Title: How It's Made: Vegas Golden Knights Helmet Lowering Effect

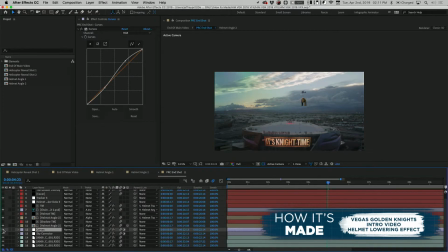257s
This is a lot of same deal, guys. What we're doing is we're taking basically corrections that go over our pre-existing footage and our new VFX scene, applying them to both, and that makes it a lot more believable because you're seeing these color tones go through the entire image,
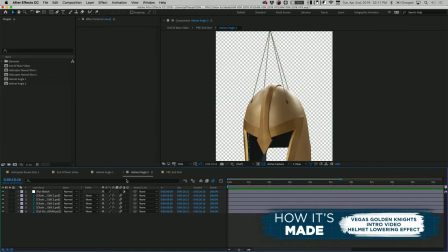271s
both fake and real. And then what we're doing is in this main comp here, we're doing camera moves.
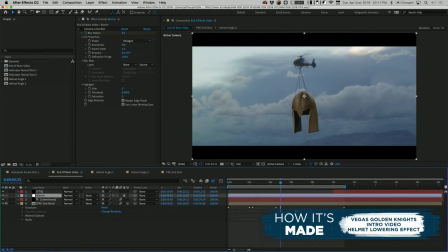277s
So you see there's some blur aspects that we're utilizing.
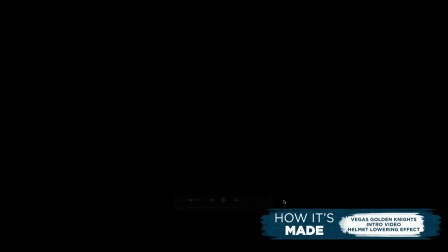280s
You can see that we're using some keyframes to make it feel like we're zooming in and out of the image, which is why in our end product here, you can see we're doing these zooms like a camcorder might.
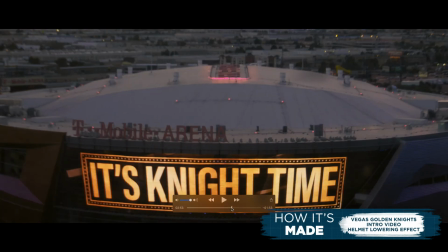289s
Well, those are all done in post. Especially on their beautiful scoreboard at T-Mobile Arena, these shots looked great.
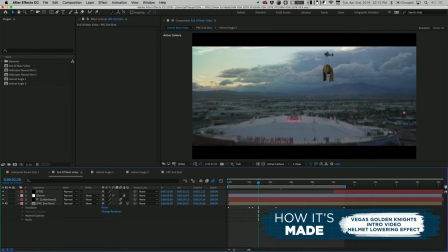297s
And that's it, guys. A little behind the scenes look at how we did it here at PEG. Thank you for joining us for another episode of How It's Made. We'll catch you on the next one.